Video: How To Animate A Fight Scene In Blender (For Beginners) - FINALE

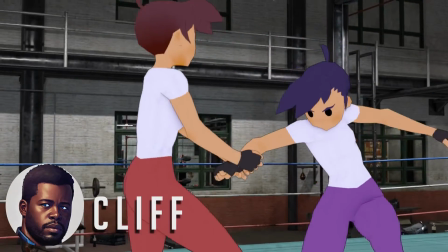0:00 Hey everyone, welcome to the finale of How to Animate a Fight animation in the Blender tutorial series.
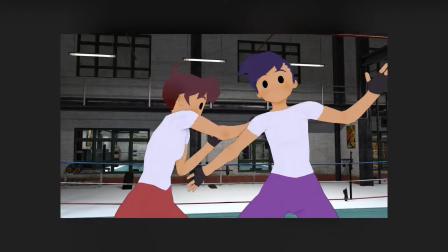0:05 If you made it this far, I want to say thank you so much for watching up until now. The finished project file is available for download on my Gumroad, so feel free to check it out.
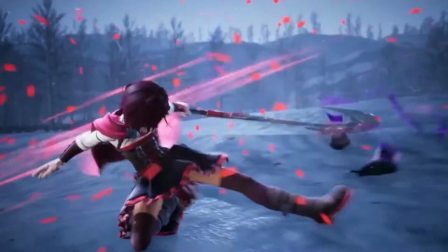0:13 And if anyone's interested in taking a step further, want to learn how to choreograph your scenes to make your action and animation stand out,
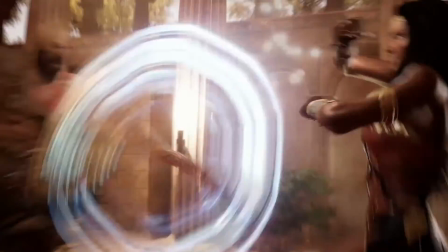0:18 I'm building out another tutorial series that I want to make it personal towards what you guys need.
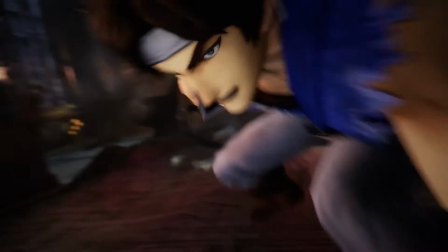0:22 Sign up on the waiting list below to get access to polls, what this series should focus on, learn updates, get special offers, and a first look.
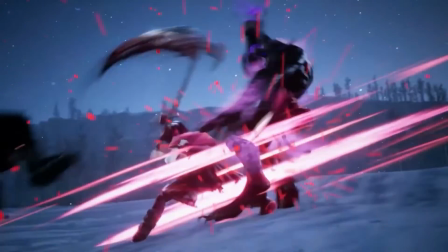0:29 Alright. Now, back to the rest of the video. Hey everyone, welcome back,
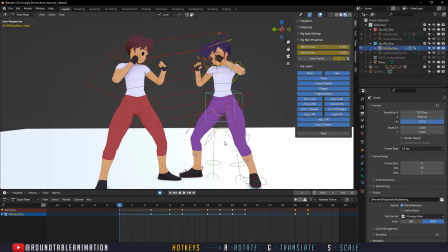0:33 and we're into our final episode of this mini series on how to create a fight animation in Blender.
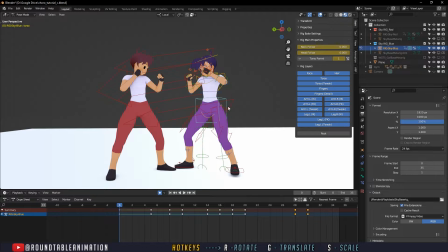0:39 So far we, started with learning how to have our character,
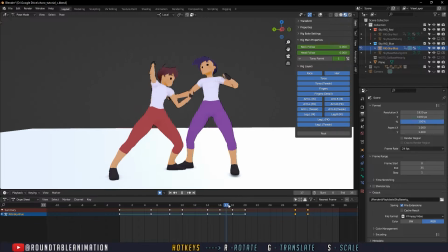0:46 do some basic poses, a little combo. We add in an additional character. We cleaned up a bit our character so it just looks a little bit more organic. And we're going to clean our receiving character and finish it up.
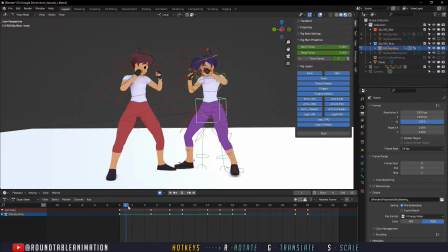1:02 So to start, we have this block.
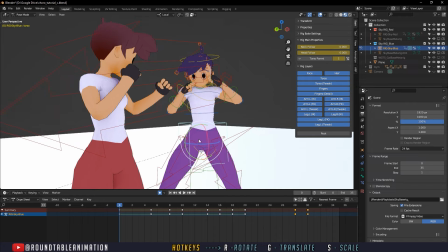1:06 So this block is a little bit, is very, very static, right?
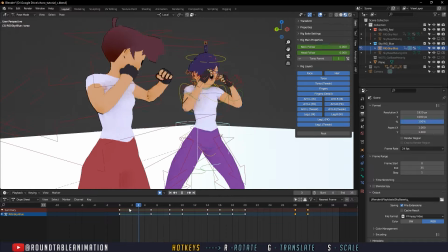1:11 It's coming in and it's coming with the block already, right?
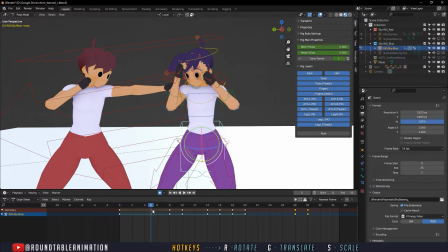1:14 So it's not a good move because then it looks like it kind of already is premeditated, right?
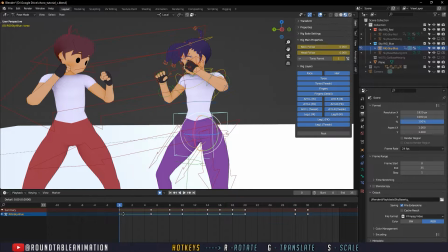1:21 So we're gonna kind of keep the from moving first. So what I did is I kept this the center of gravity here and waited a bit before it moved.
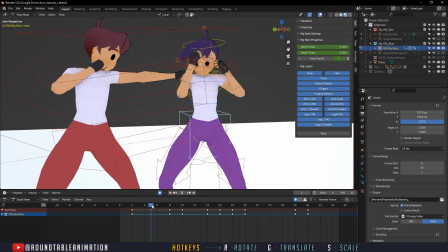1:36 So we have here, I maybe even do another frame, and that kind of sets that apart.
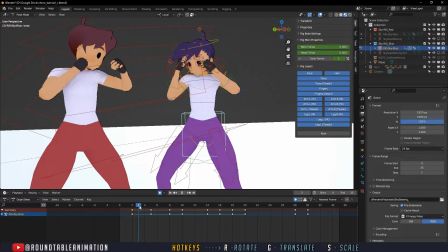1:43 So we kind of have some movement here, but not necessarily into the block.
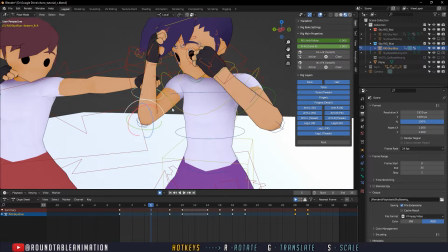1:47 So from the block here, we want to have that happen pretty last second, like the character just dodged it.
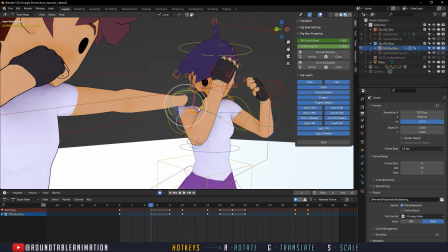1:55 We're going to have the character look towards it. We're going to tighten up this pose just a bit.
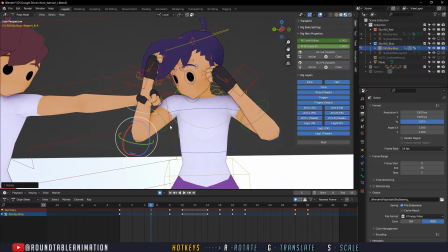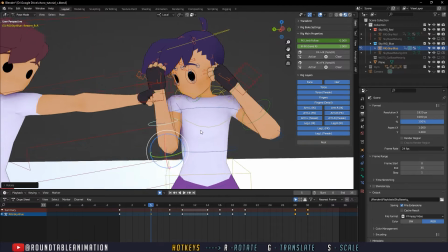2:06 Right? Okay, tighten it up just so it looks like it just had enough time to block this.
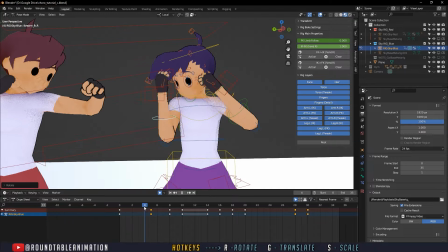2:13 Right? And then we're going to react.
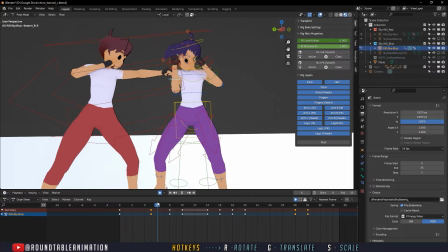2:15 So the big thing about making sure that this character looks hit, because right now it kind of reacts to it and it doesn't do anything. But if I had the character from here have this hit
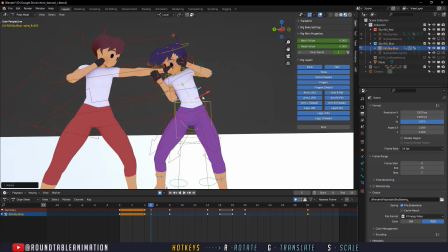2:28 and then at this turn did this, right?
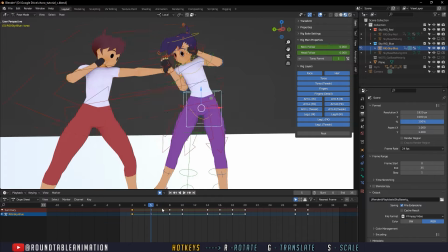2:34 Boom, it's gonna look different.
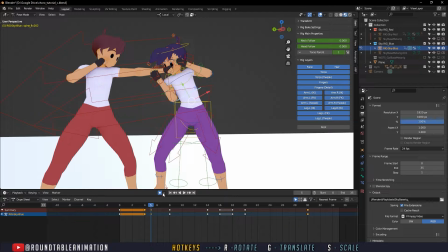2:36 That was probably a little bit silly, but it's gonna look a little different if the character if I want to do it correctly. Let's see.
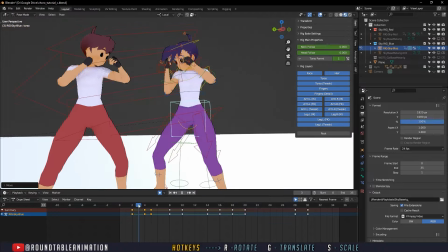2:48 Yeah, if the character did a big hit like this, it's like, oh, like that was a little bit more of a dramatic hit there. So we're gonna do something like that where we're trying to sell the hits to each character. All right.
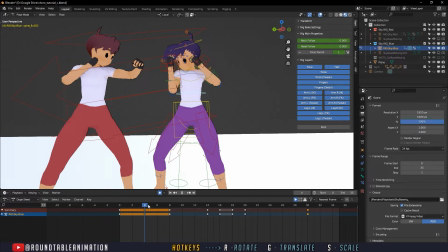3:02 So I deleted those frames so it looks back to where we were. So if this is the hit, we're gonna have a little bit of a reaction here, because that reaction is going to sell your attack.
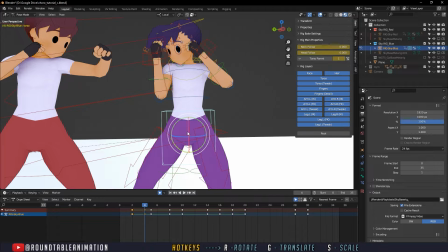3:17 So I'm gonna save our I'm gonna save all of our frames here on frame 4, so I'm gonna keep doing that.
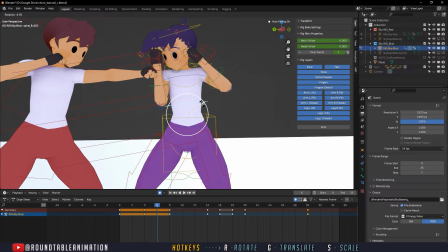3:24 And on frame 6, I'm gonna have another mini kind of pose here, a very small pose.
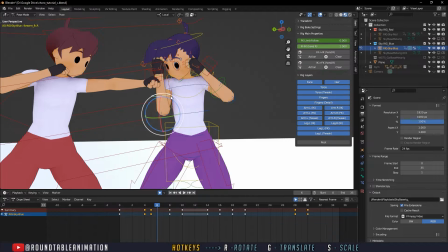3:31 And it's just what all it's really doing is just kind of selling the reaction.
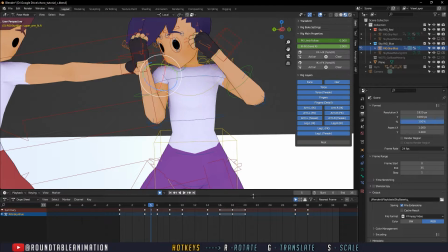3:41 I'm gonna delete everything on frame 5.